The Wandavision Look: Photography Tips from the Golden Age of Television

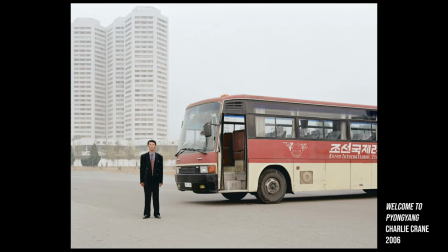Stylistically, it can be used when you're looking for a softer, calmer, dreamier look. In the case of I Love Lucy or WandaVision, if you're filming a light-hearted, family-friendly show in suburbia, this low-contrast look with flat lighting makes sense.
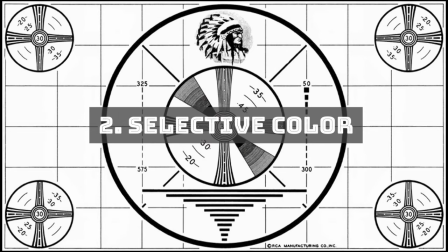One benefit of shooting black and white in modern times is that you can use color selectively to control what the viewer pays attention to.
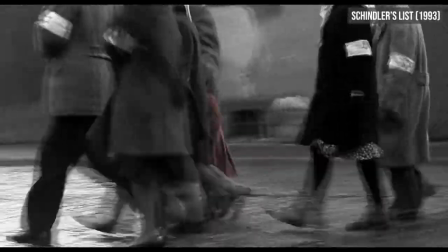In films, it can be used as a powerful foreshadowing technique.
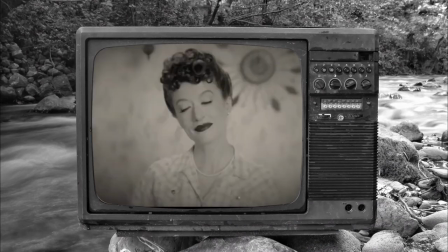In the second episode of WandaVision, selective colour is used to create tension.
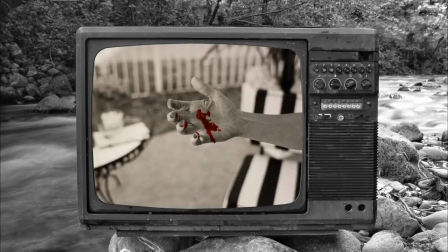Colour is a foreign entity intruding on an idyllic grayscale world.
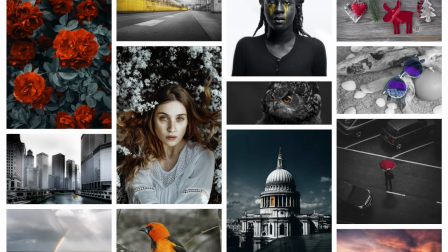When it comes to photography, selective colour is a popular technique to draw the viewer's attention to specific aspects of your picture.
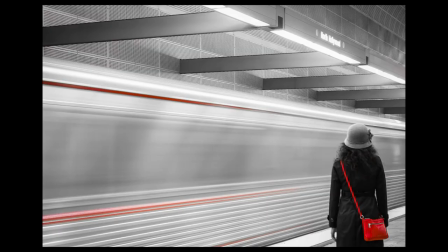Because it's supposed to be eye-catching, red and yellow are some of the most often used colors. It's a pretty common technique among beginner photographers, to the point to where it's a bit of a cliche, but it remains an effective technique to highlight key aspects of your image.
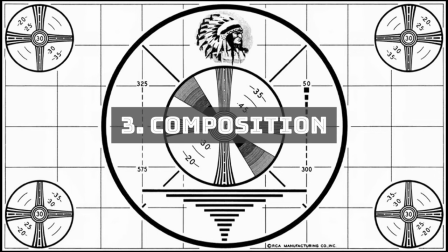Throughout the first episodes of WandaVision, there are some simple composition techniques that are used to create a more pleasing image.
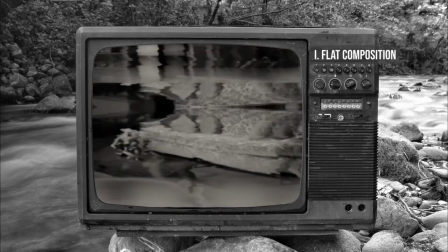Along with the flat lighting previously discussed, there is also flat composition.
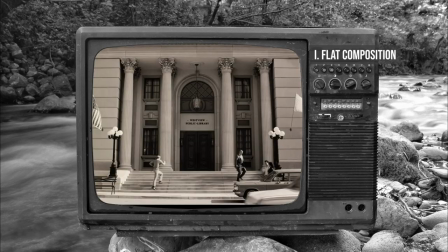You'll find many establishing shots are head-on and exhibit symmetry.
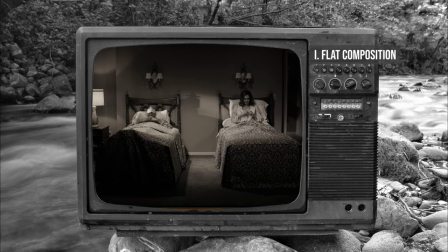Generally speaking, symmetrical shots are more pleasing to look at and have the added benefit of giving you a sense that you're watching a play on stage.
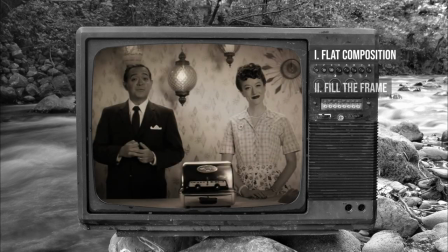Another characteristic look of sitcoms is that their shots fill the frame, which is exactly what it sounds like.
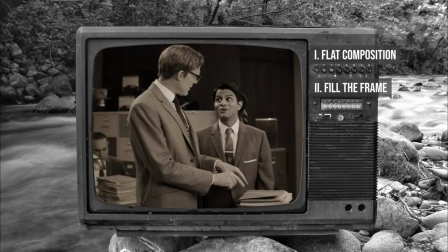You fill your photograph with more of the subject.
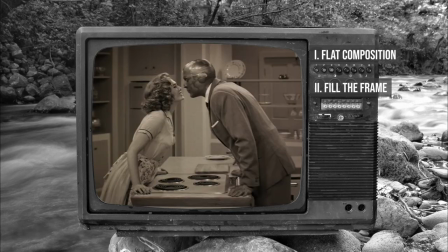In the first few episodes of WandaVision, you'll rarely see wide shots where the subjects are small,
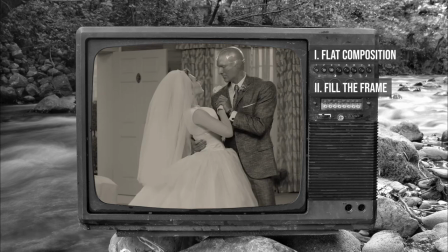because it's the subjects and their interactions with each other that are the focus of sitcoms. When you do have several people in frame at once, you'll notice that if the shot is longer than a few seconds, it's rare to see more than three people in frame at once. And if we think of this in terms of composition, it's referred to as the rule of odds, which states,
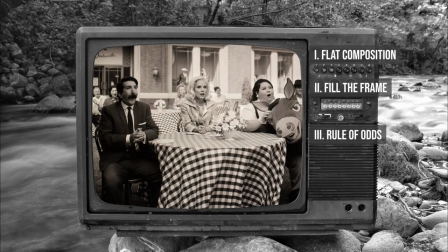when including groups, an odd number of subjects produces a more visually pleasing composition than an even number.
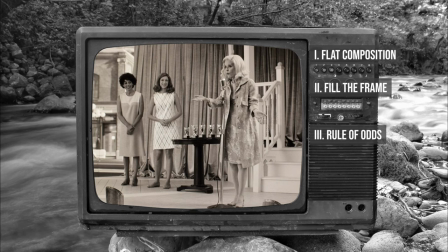For whatever reason, odd numbers, especially groups of three, are more palatable to the human eye.
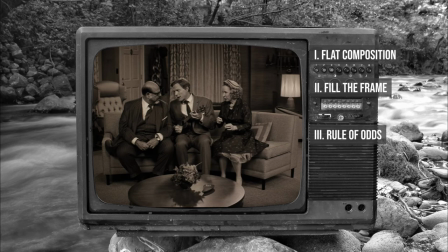Even when you have more than three people on screen at once, for example when shooting large group photos,
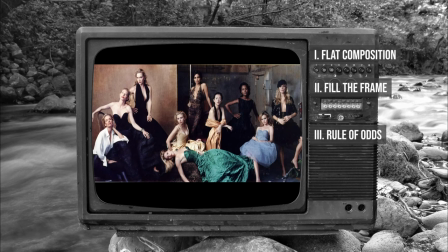one way to retain the individuality of the subjects is to arrange them into groups of three.
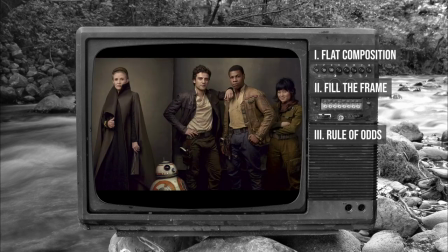Annie Leibovitz does this a lot with her portraits.
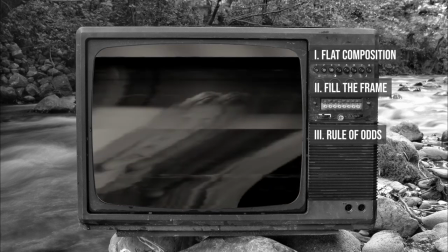A last composition technique you can see on one division is the frame within a frame.
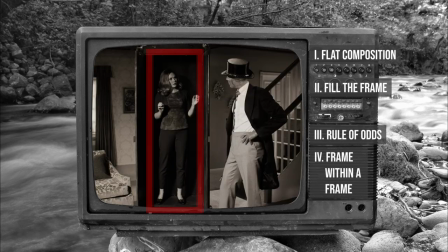This is when you use an object within the image to frame the subject.
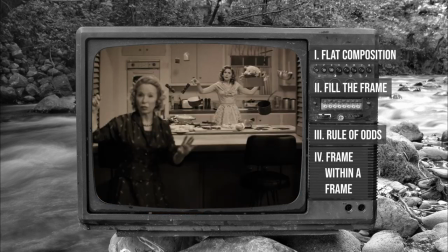On the show they've used a wardrobe and a kitchen pass but you can also use other objects such as windows,
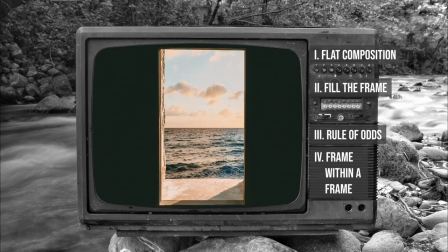arches, doorways and more to frame your shots nicely. Well there you go, you now have more techniques in your photography toolbox courtesy of WandaVision. As always, let me know what you think in the comments below and stay tuned for more.